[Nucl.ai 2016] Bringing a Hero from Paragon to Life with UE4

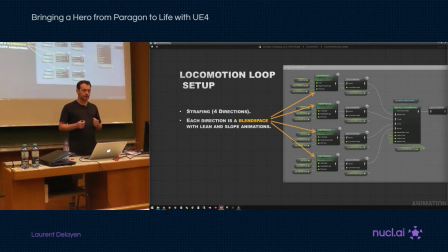(8:22)
We have in-combat where we're ready to aim and fire, and then we have out-of-combat where we put the guns away and move a bit faster. So we have four blend space nodes, which is basically just parametric blending. It's very simple. And we feed to it.
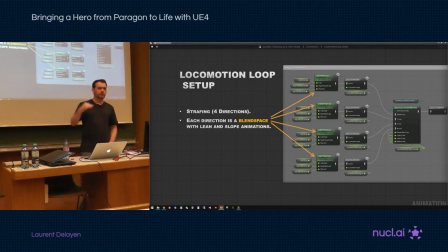(8:40)
We have a lean angle, and then we have a slope angle and then just a play rate and we have four directions for these forward back left
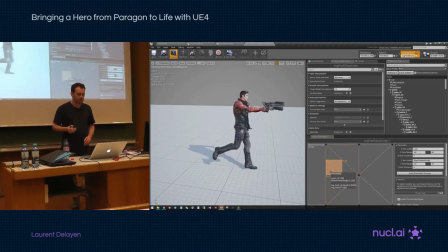(8:48)
and right if we take a look at one of these we see that we have uphill animation we have a downhill we have just a straight ahead and then we have our leans left and right so we do this for four directions
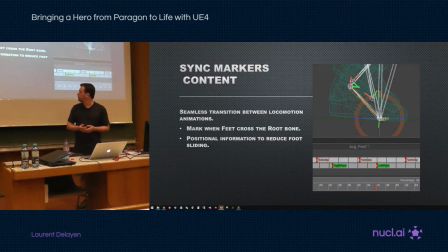(9:03)
we synchronize these animations with think markers it's the green little marker that you see at the bottom of the image. We don't care about describing the whole phase of the feet. We only care about their positioning on the ground.
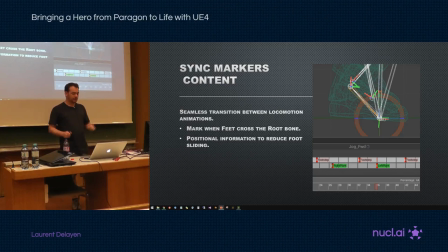(9:18)
So we only describe, we only put a marker when the foot crosses the root bone. And that way we minimize foot sliding. It doesn't matter if the feet is up or down, we just want to reduce the foot sliding.
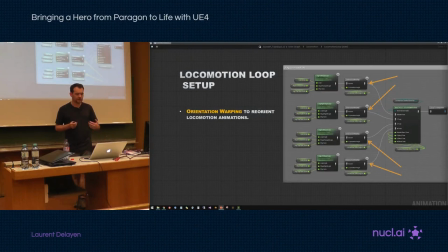(9:29)
If we go back to our graph, the next stage is orientation whopping.
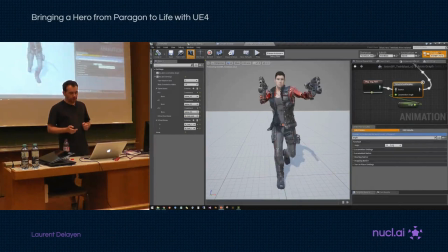(9:34)
And what this does is to reorient a locomotion animation.
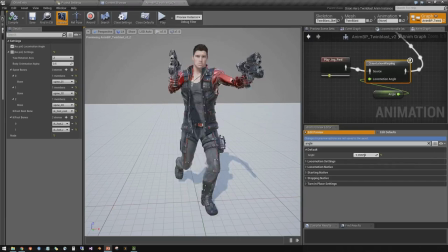(9:39)
So here I plugged in drug forward animation and I plugged into this node and fitted an angle. Then you see here I'm moving the angle and it's reorienting the animation from minus 90 degrees to plus 90 degrees.
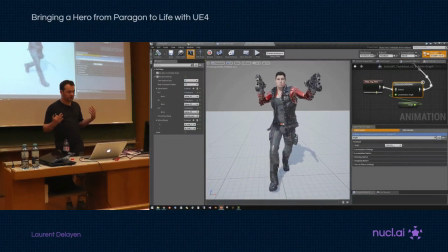(9:55)
And on the left side we have the setup of this node and so we can specify a new orientation for the motion, a different orientation for the body. So here he's doing 50% of that angle that we provide and then the spine will counter this so he can still aim forward.
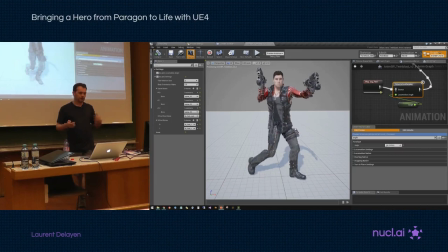(10:15)
So how can we separate the motion from the body orientation?
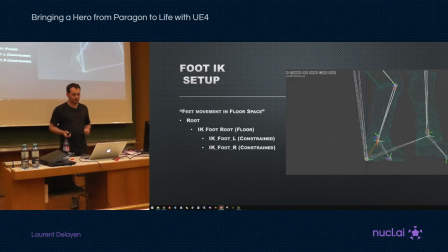(10:20)
We have a foot IK setup that we use. There's an IK root bone that's a child of the root. It sits at the same location and then that bone has two children, the IK foot left and right, and on every frame of the animation they're constrained to the feet.
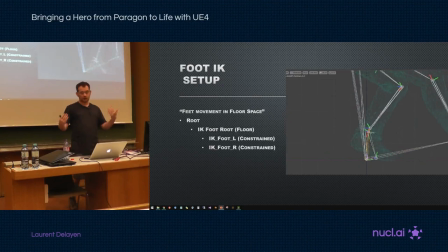(10:37)
So we describe the motion of the feet in a space of that IK root. So in that case, if we're doing the jog forward and we want to go 45 degrees on the left, we just rotate that IK foot root 45 degrees to the left, and now the feet will move in that direction.
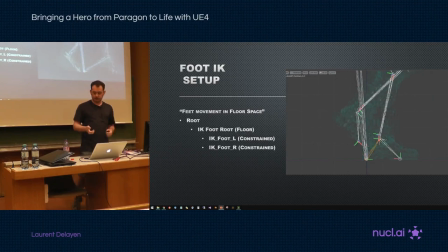(10:53)
When we reorient the body, we also reorient the feet so they point the same direction, and in that way we can have motion one way and body being different.
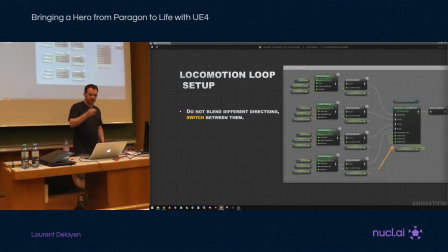(11:02)
So when we go back to that graph the last stage is a blend node and we don't want to blend for a long time between these animations we just want to switch so it's a quick transition and the reason we don't want
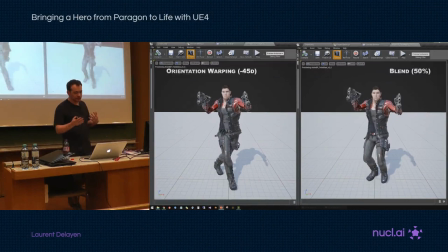(11:16)
to maintain a constant blend is because animation fight themselves and you can see on the right side we do a 50% blend between forward and left the feet cross, the whole pose looks awkward.
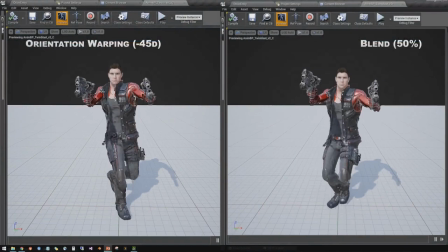(11:29)
So you get the Bradgelina syndrome of two pretty things, you mix them and you get something awful. So instead you look at the orientation whopping on the left
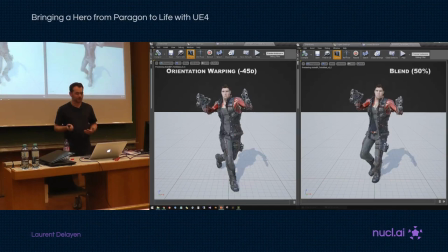(11:40)
and we have the same direction of movement but you get something that looks a lot more natural. So our node just switched between these. It's a very small blend, we just don't want to maintain it.
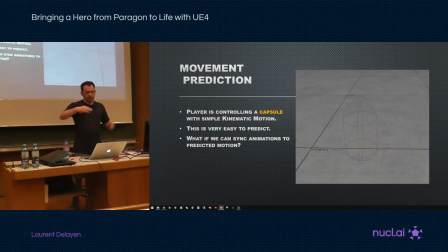(11:54)
so now let's look at how we do our transitions if we strip everything from the game ultimately what the player controls is a capsule that's what moves around and it's moving with very simple kinematic motion and
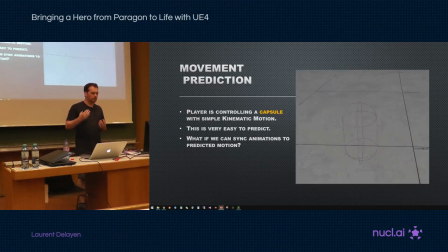(12:09)
that's great for us because it's very easy to predict so the idea is can we use
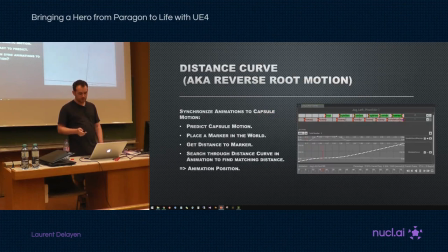(12:14)
that capsule motion sometimes we predict it and synchronize transitions to that so the system that we came up with is called distance curve. We also call it reverse with motion and what it really is is distance matching.